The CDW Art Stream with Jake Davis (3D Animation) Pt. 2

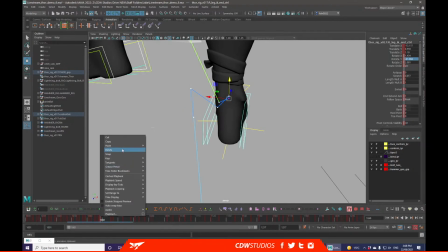[69:59]
Just double checking everything's lining up where it should be. Make sure I haven't got any errand keys on anything that isn't a 2.
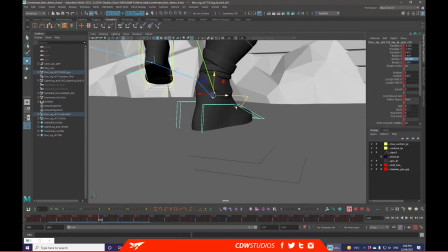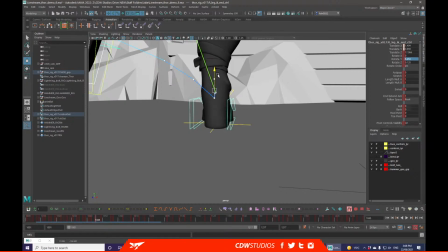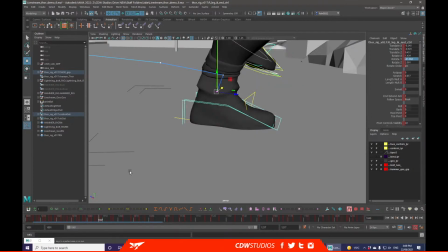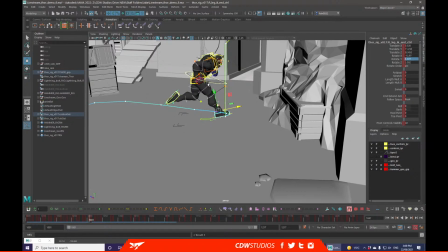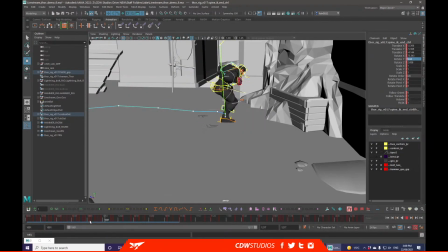[70:46]
Also got to adjust some of this spine through his back, because I really don't like how far he's hunched over.
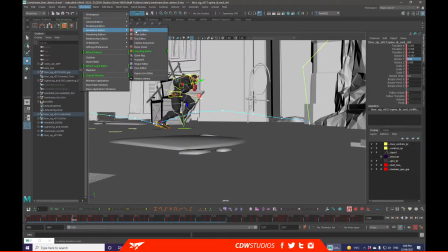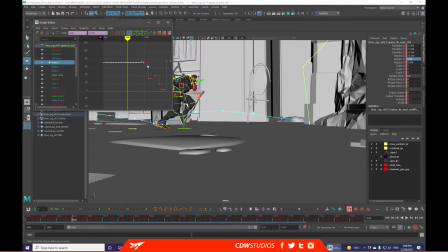[70:58]
I'll be doing that through the rotate value.
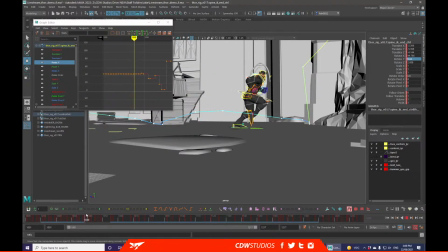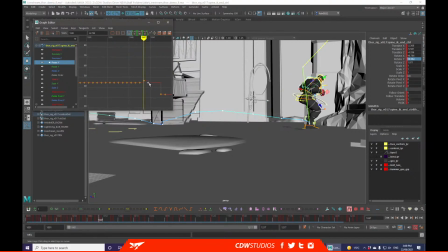[71:13]
I do want him to start hunching in through this section though, so I will start like just shifting some keys around.
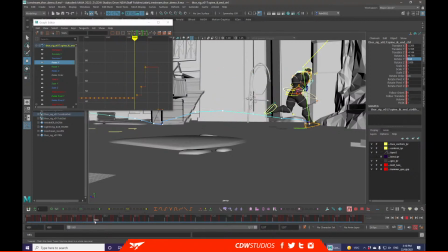Also want to try to avoid him feeling like he's just taking a squat, opposed to like getting into that action a little bit early.
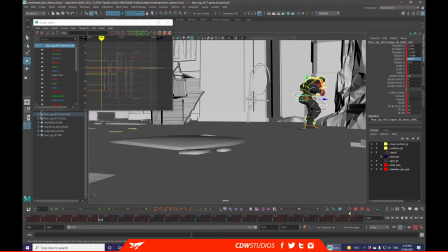[71:46]
So I will now move my motion path onto his hips, because that will help give me an idea of where everything's sitting.
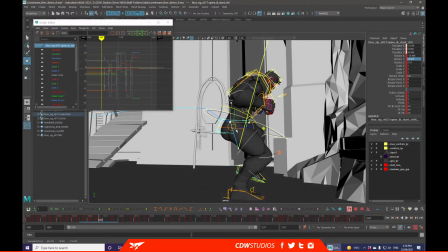Still be mostly using this controller up here, but the hips will be more accurate to where his actual hip line will be.
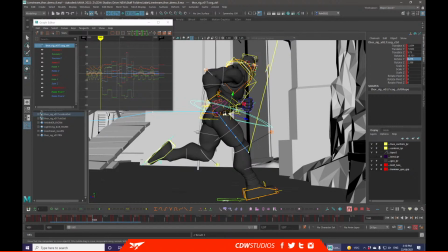[72:10]
I'm not going to worry too much about the hands or anything else at this moment either.
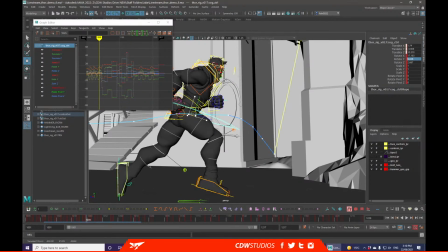[72:19]
Because that can all come with just a little bit of extra tweaking and curve management.
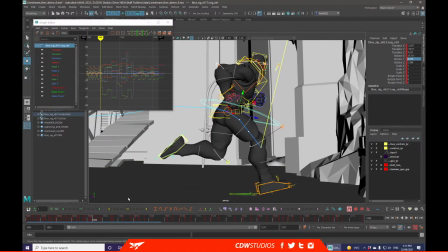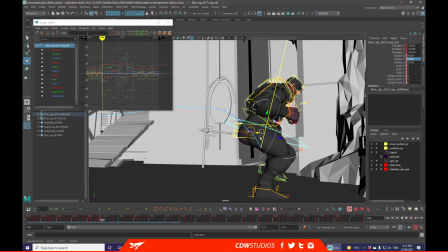[72:35]
Now what I might do is also just force him into this crouch position just a little bit longer.
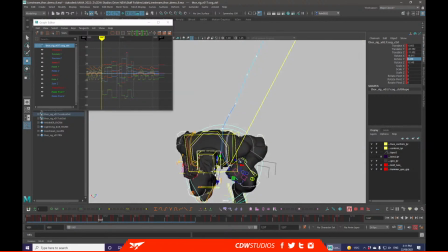[72:41]
And I can do that by moving this frame closer, so the values get closer to a purple or a blue.
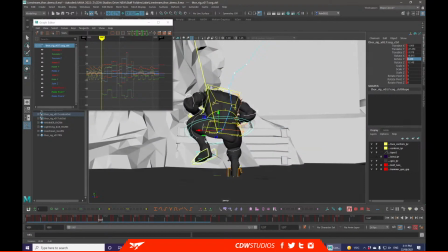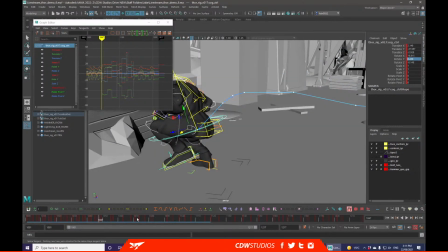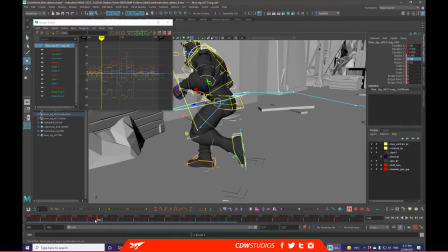[73:04]
That will really help sell that there's a snap between these frames.
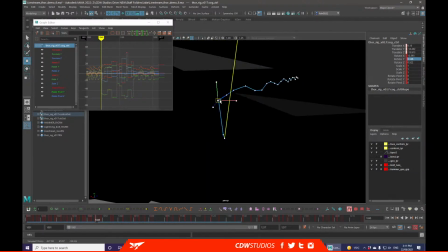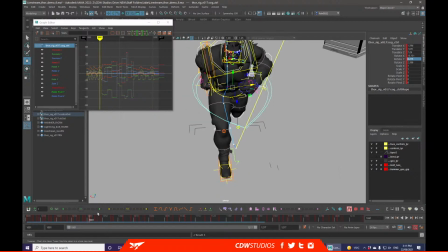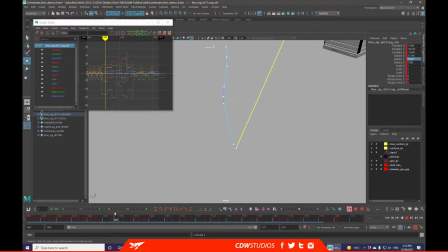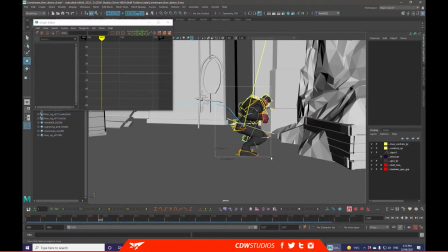[73:36]
Wanted this to feel even more snappier, what I can do is actually grab all of these keys on this final frame, copy them, and carry them over for another 2 frames, so it will be holding for 4 frames as opposed to 2.
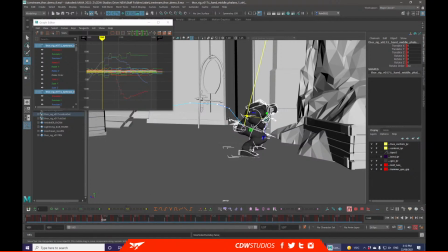[73:57]
And then I can use this mid pose or this mid frame as kind of like a semi-settle pose,
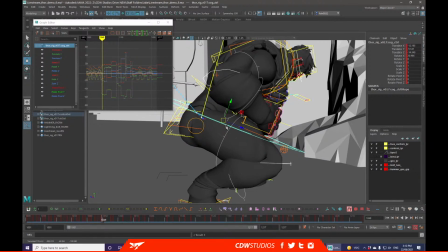[74:03]
which will just push things a little bit further around.
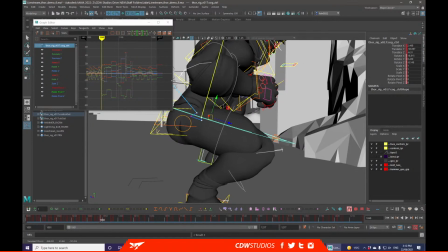[74:13]
Can use it as a little bit more of a lead up to get this curve into this instead of a linear action, so it feels like he's actually easing off.
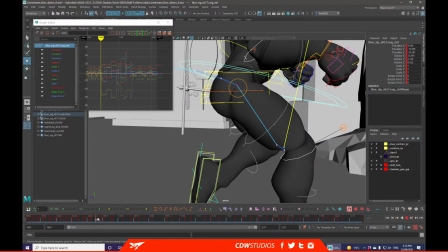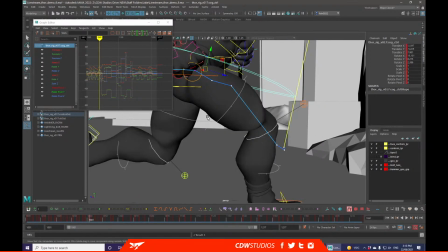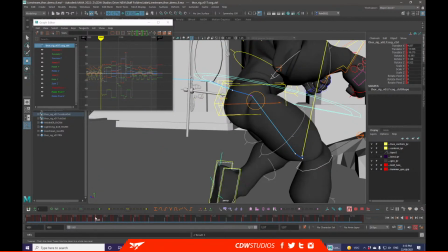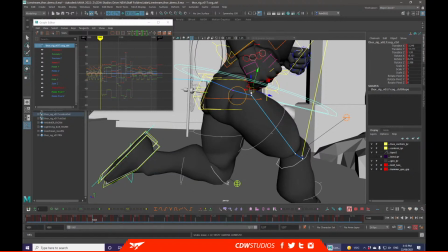[74:42]
You always want to focus on your core action opposed to like your limbs and stuff, especially this early on.
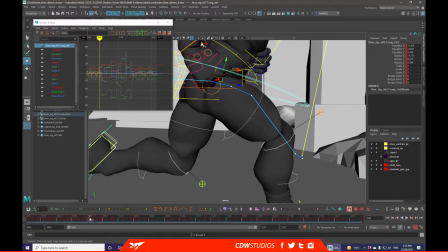[74:52]
And then you can start focusing on getting like stronger silhouettes.
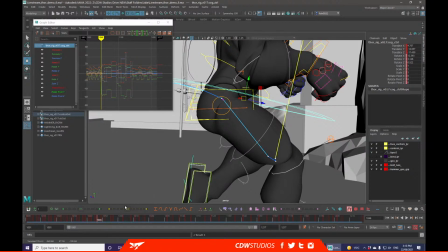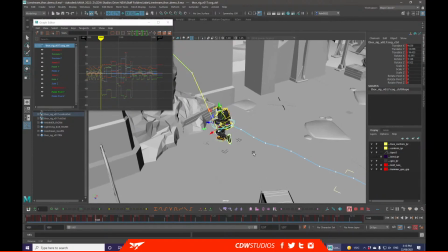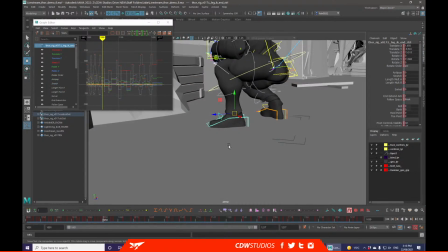[75:26]
You can do the same thing for the feet, like if you wanted to have it so they really feel like they're snapping into position.
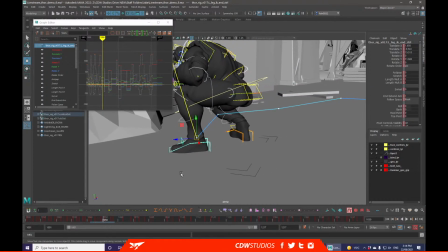[75:36]
Like, because currently I've got this really weird shape, so if I really wanted to push it early, I can get it so it's almost into those positions faster.
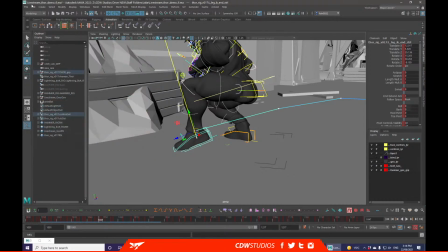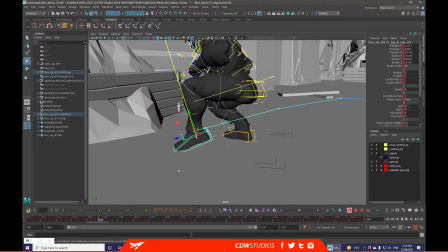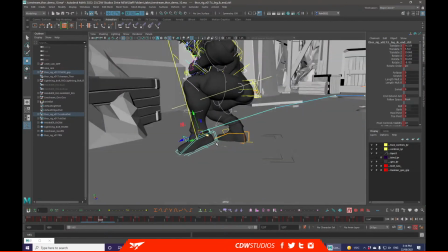[76:12]
This will help push the snap that I want to have in this section.
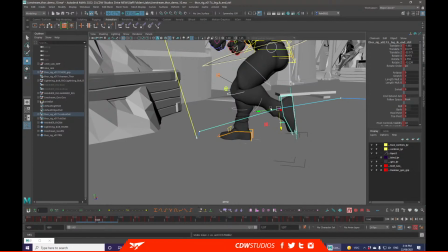[76:20]
Might also swap this to world axes instead of
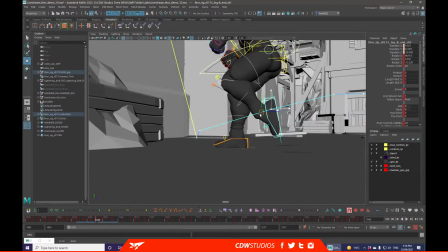[76:25]
local, just so I have a little bit more control and I know what axes I'm moving along.
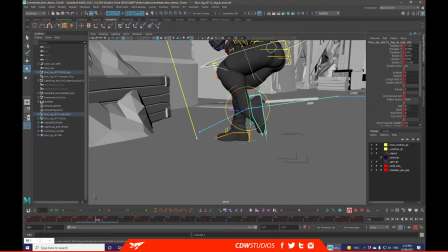[76:34]
It's worth swapping between axes depending on what you're doing.
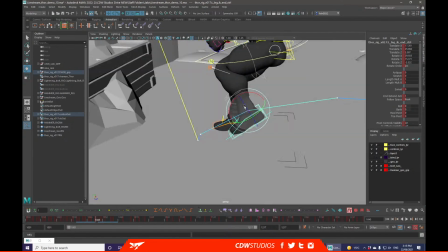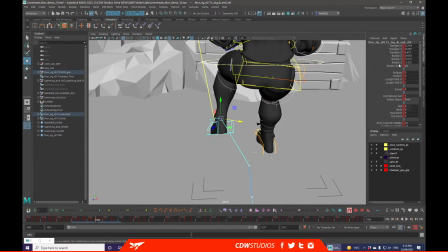[76:43]
Especially when you've got multiple translate Y or X coordinates,
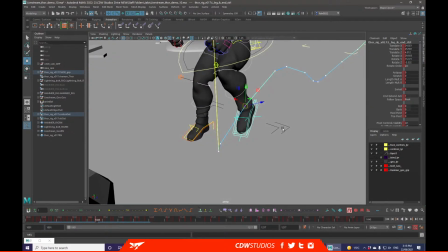[76:48]
or you want it to move linearly up, and you're currently got your local, so it's kind of in a weird position.
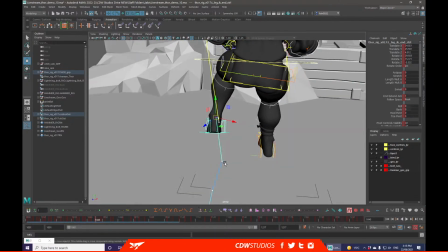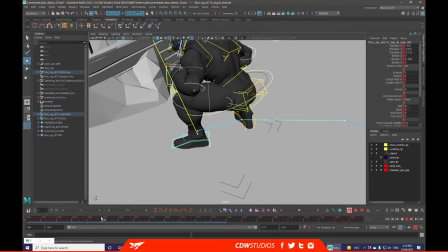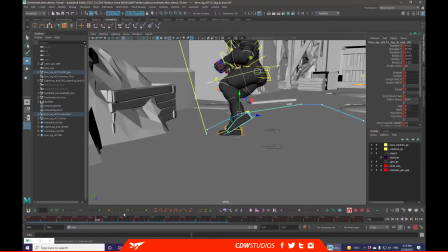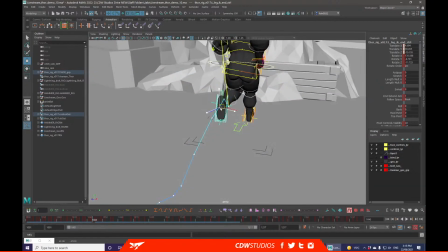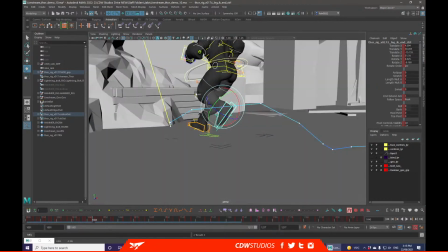[77:26]
Also trying to keep my volumes in the knees and legs feeling correct.
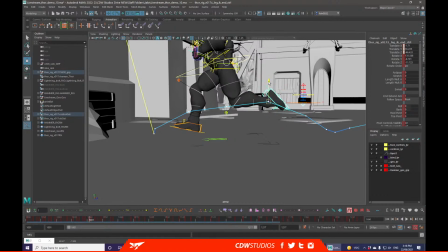[77:34]
Also might want to drop this down a little bit more, just so that arc's a little bit more subtle.
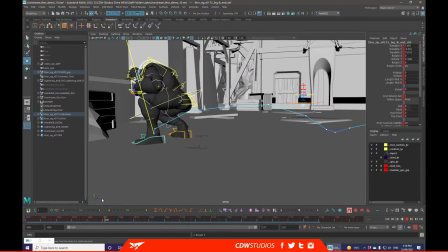Currently I also have this weird little bounce in here, which doesn't detract from it too much, but feels out of place. So I'm probably just going to tidy that up.